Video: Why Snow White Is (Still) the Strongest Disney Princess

I don't mean he's a bad character or that he has no character, I mean he is not a player in this story.
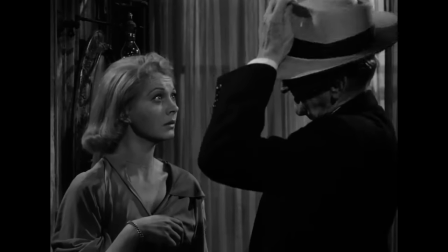At least not an important one. He's like the doctor who takes Blanche away at the end of Streetcar.
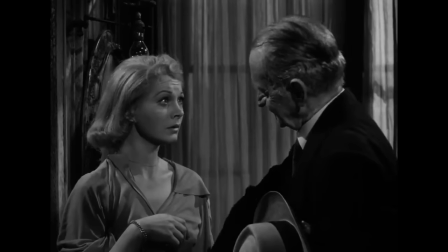He exists to close out the protagonist narrative, but that's really all we need to know about him.
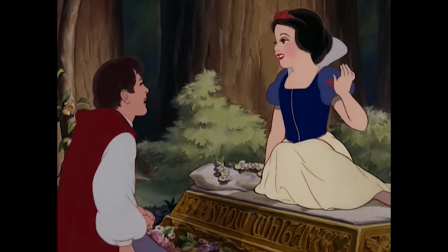I've always depended on the kindness of strangers.
He's a prince.
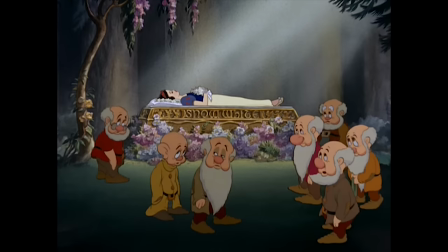You want to marry the prince. Disney didn't invent that. He's a visual shorthand for Snow White's dream coming true as a reward for all that she's endured.
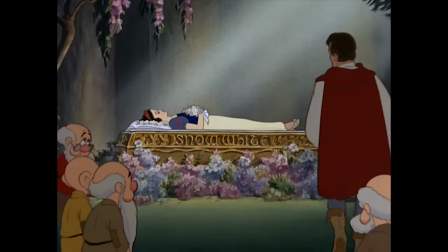And yes, we all know it's not ideal for the hero to be rewarded with a lover, but Disney is far from the worst perpetrator there.
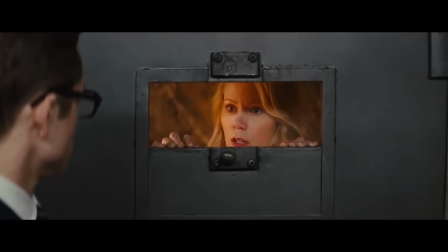If you save the world, we can do it in the asshole.
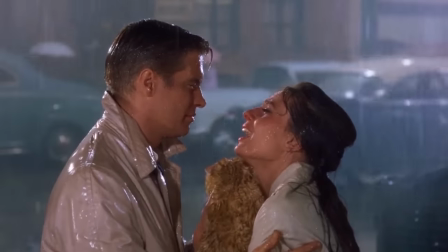If you're telling a love story, you need a pair of distinct yet complementary characters who can be molded together in a satisfying way.
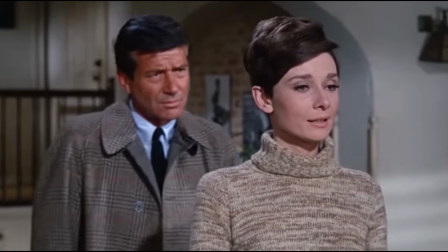But if you're telling a murder story, where the love interest exists solely to be a light at the end of the survivor's tunnel,
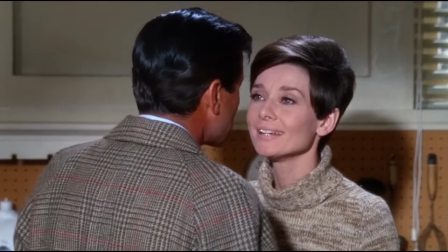you really just need to show that he's not another monster.
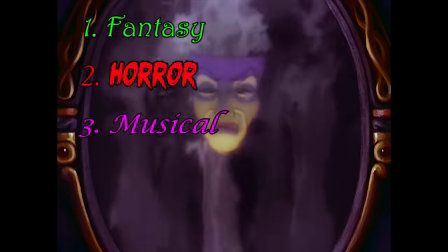Snow White is a fantasy first, a horror movie second, a musical third, a comedy fourth, and a romance fifth at best.
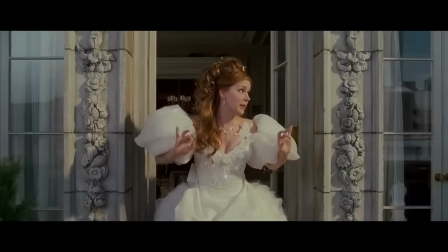It's often parodied as the film where the heroine just sits around waiting for her prince to come, but watch it again.
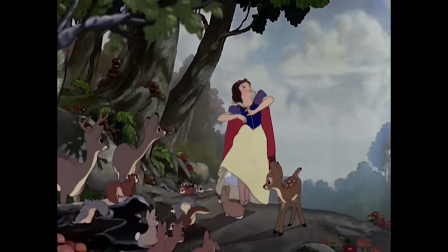She barely mentions him for the entire runtime. Far from depending on a man, there are long stretches of the film where he doesn't even cross her mind.
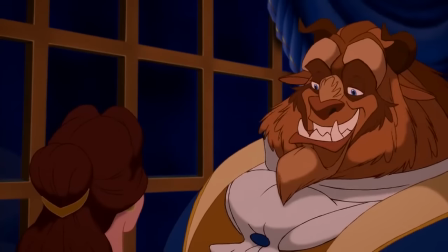Walt could have tried to craft a fleshed-out relationship with a balanced power dynamic that developed slowly over several scenes,
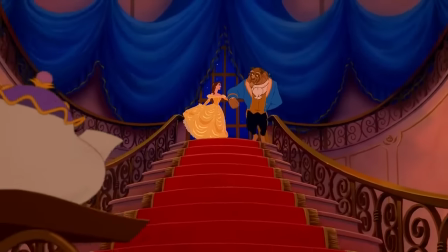but it's probably best he didn't attempt this in an era where screenwriters weren't known for their enlightened gender politics.
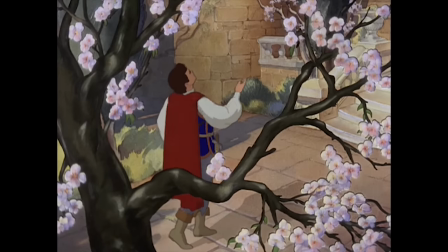Instead, he opted for age-old motifs, like wishing wells, far-off castles, and love at first sight.
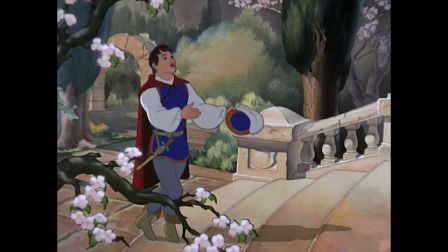Not the most progressive ideas, but we return to them again and again, because anyone from anywhere at any time will appreciate their meaning.
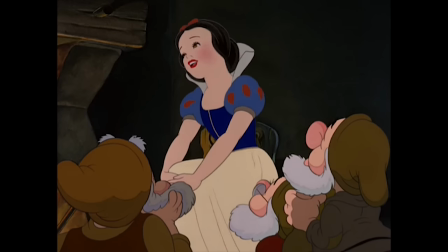If the film seems simplistic, it's because it chose to shed any elements that wouldn't meet this universal standard.
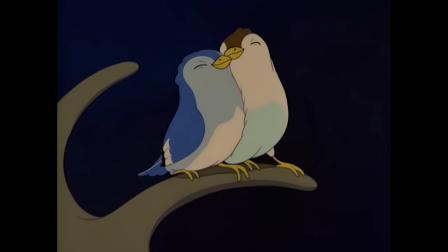If anything, it deserves credit for keeping the prince on the sidelines, so there's never any doubt that Snow White can carry the story without him.
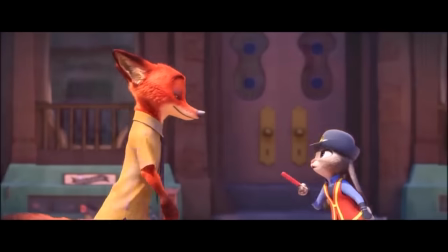And while you can also achieve this by eliminating romance altogether, as in Disney's recent string of platonic buddy quests,
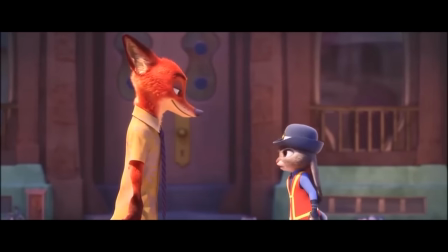absence of libido does not by itself a strong character make.
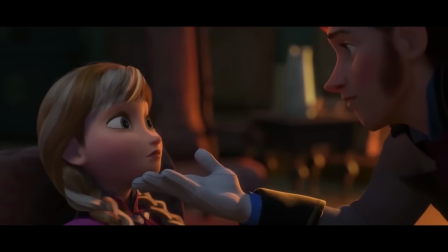The long-term message we're now teaching kids is that if they give even the slightest thought to romance without applying a comprehensive and mature understanding of adult courtship,
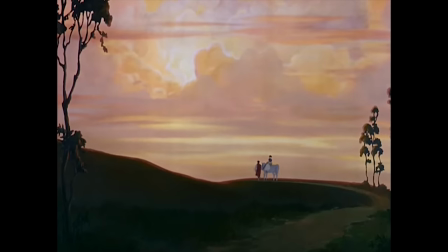their expectations will inevitably betray them. But ask yourself if any five-year-old is going to interpret this ending as literal relationship advice.
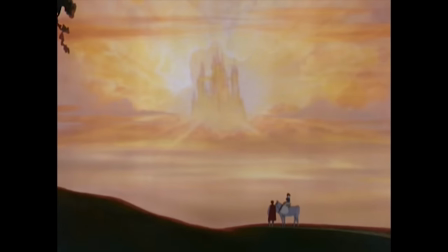The prince is a symbol. He's not underdeveloped any more than the castle is underdeveloped.
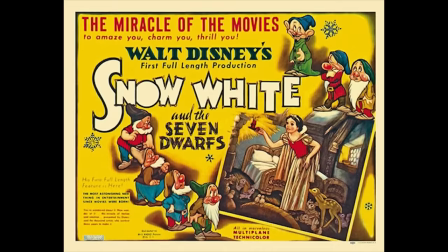It's not his story, and you don't have to read any further than the title to know that.
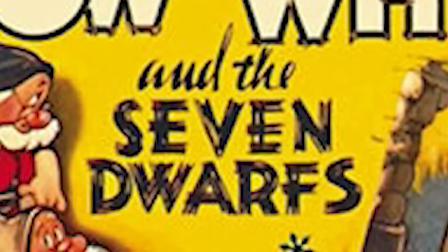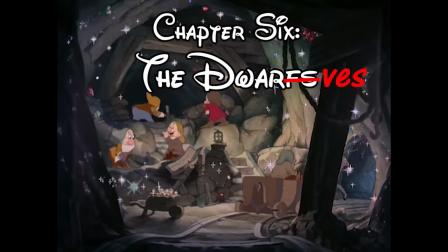An early production memo to the animators made it clear where the heart of the film would lie.
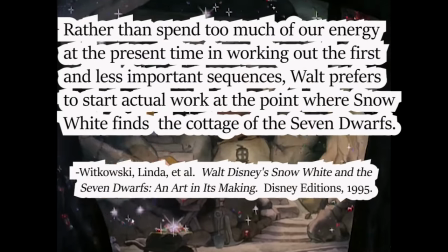Rather than spend too much of our energy at the present time and working out the first and less important sequences,
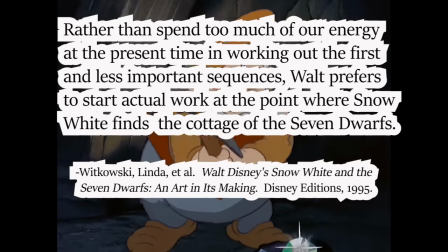Walt prefers to start actual work at the point where Snow White finds the cottage of the seven dwarves.
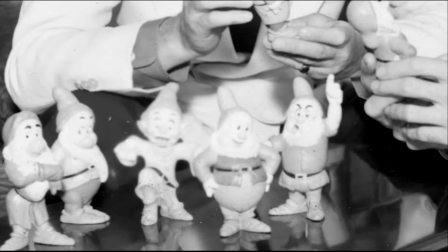Disney's version was the first to give the dwarves names to match their personalities, narrowed down from a list of over 60 initial suggestions to the seven we know today.
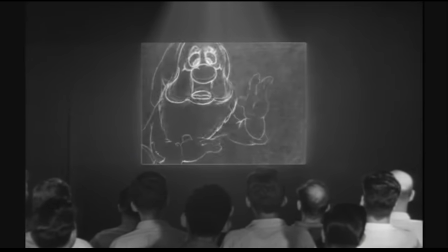I said I wouldn't dwell on technical merits, but it's worth noting just how rare of a feat this was for an animated film.
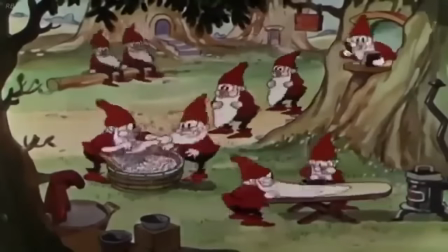Before Snow White, if you wanted a group of matching characters, you'd just copy the same design until the screen was full.
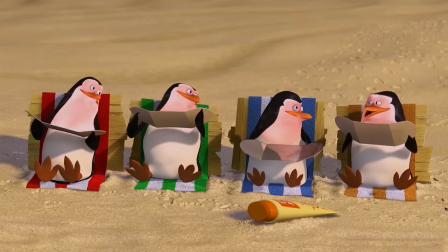Even nowadays, it's rare to see more than two light characters with any individuality.
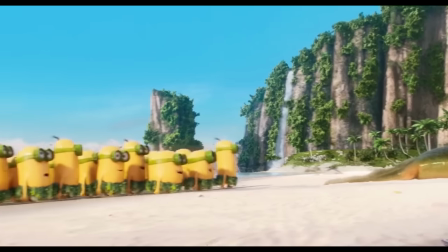You'll see different voices and maybe different heights, but from a design standpoint, they're basically clones.
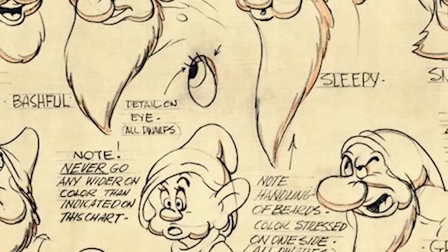But suddenly, here were seven personalities, similar in appearance, but completely distinct in demeanor, posture, and physicality.
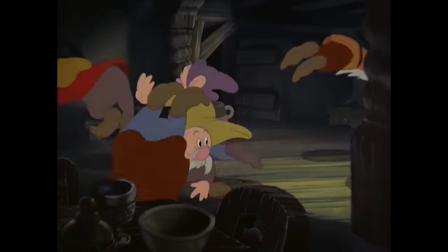When something surprises them, we see seven different reactions,
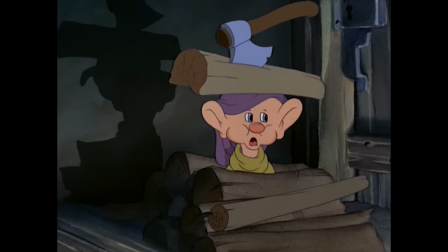and the film makes a game of restaging them in each scene so our eyes have to race across the screen to track them down.